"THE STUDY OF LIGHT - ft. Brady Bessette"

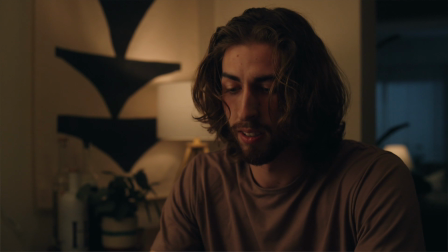18:28 It was just very soft ambient light and it was just coming from the house.
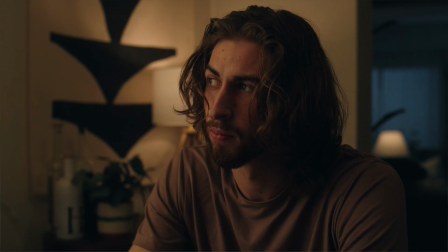18:33 Upstage lighting was, I knew I wanted upstage lighting because you want that roll off across the face and shooting into the dark side and that's going to create a really pleasing roll off and a pleasing contrast across your talent's face.
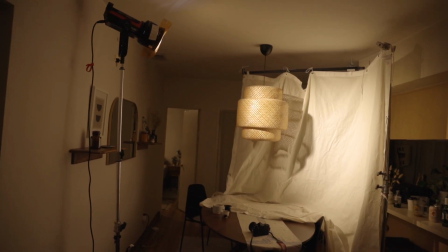18:43 So what we did here was set up really this wrapping around cove of unbleached muslin, wrapping all the way around onto the table and flat down on the table as well.
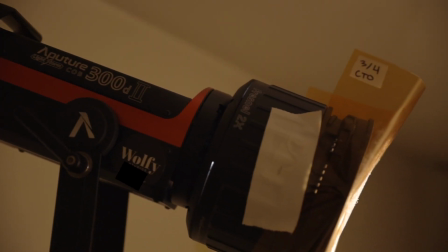18:52 Our light source This was an Aperture 300d and then to match up with the practical we used that 3-4 strength CTO gel as well.
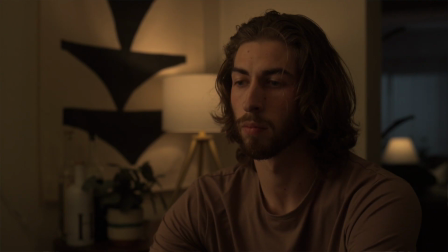18:58 That effectively made such a beautiful light quality. Okay, now let's look at this scene in all of its entirety.
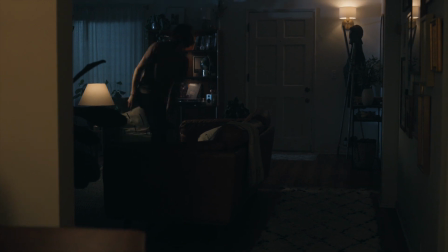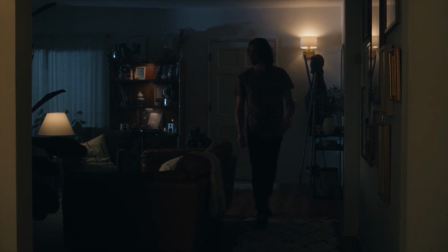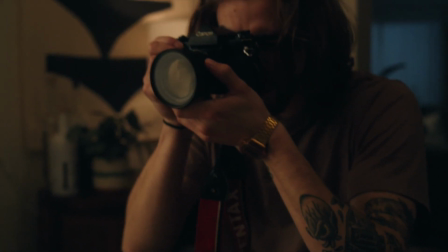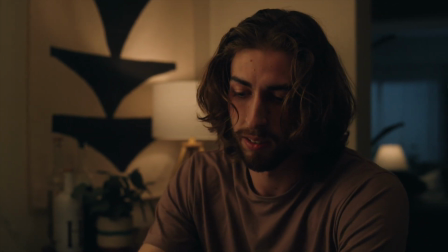That was freaking beautiful. Thank you. That was awesome. I'm so glad I got to help you on that. It was all me. Thank you. Yeah, no, it was all you. I have a confession. I didn't think you'd tell them this, but go ahead. I didn't think I would either. I bet they didn't notice. Now they're gonna notice. So we were looking through, we were excited, we were like little boys on Christmas and we looked at the footage afterwards and we keep watching it through and watching it through and we noticed this one so
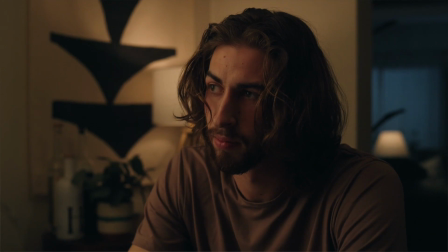20:07 subtle shadow coming across my nose. And we spent like we were staring at it zooming in wondering what it came from. Where did this come from? We got up, we went to the scene, we were like is it bouncing off of something? We looked at BTS video, we were like wait was the kitchen light on?
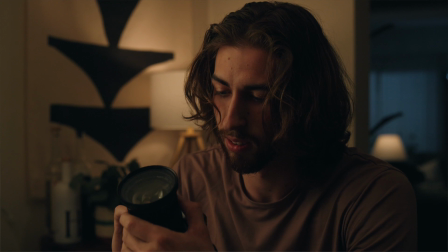20:20 No, I turned that off. We We had a bunch of different theories, but then we realized that this light it was so subtle And we realized that it was from that Fresnel coming
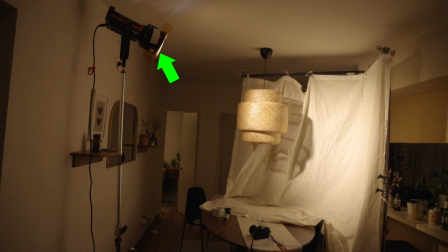20:30 across and spilling the slightest bit Hitting my hair and creating just a little shadow on my nose So if there was another thing that I would change it'd be a stinking barn door And a barn door would have caused or fixed all of our problems It would have kept the light even more directional and keep that
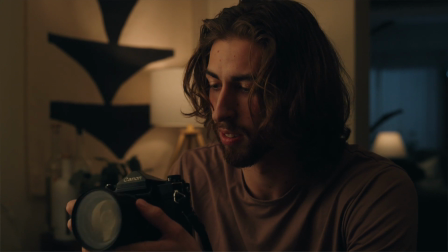20:47 spill light coming down on me so we saw that and now I cannot look at the scene the same because it just it's staring at me well it just it goes to show that one like how you were able to achieve such a soft light that even the faintest little hard light will show up and two it shows just your and I think it's a good thing but I'm gonna use the word pickiness for lack of better words of how you want it to be perfect and how you have these standards that you've set for yourself I only think those things that are just super healthy for you thank you so much for coming to my house and eating all my food and bugging me out and making that scene beautiful throw me under the bus well dude thank you so much that was incredible that scene was amazing it was great it's great having you i'm sure there'll be many more times but i hope you guys enjoyed that i hope you learned something maybe taking one or two things out of it from a brilliant mind as he as brady has real quick thank you so much to Charles for doing all the BTS follow Charles right here he did an incredible job shooting BTS for us and if you want to follow me and Brady our socials are also right here but make sure you tune into Brady's YouTube channel to see how he turned this nighttime scene into a daytime scene with the exact same compositions it is incredible Brady my man one thing I want to say if you came here for my channel unsubscribe to me and subscribe to Kevin and make room for He's somebody that I've looked up to for honestly a lot longer than I knew him as well. So please support him in this and leave me Because I don't want you there anymore. I don't mean that just I want you with Kevin Appreciate that appreciate that. Team Kevin. Thanks for joining another episode of the study of light. I gotta go to the bathroom and I'm hungry. Yeah, let's go get some food or something. Did you set up that crafty table yet?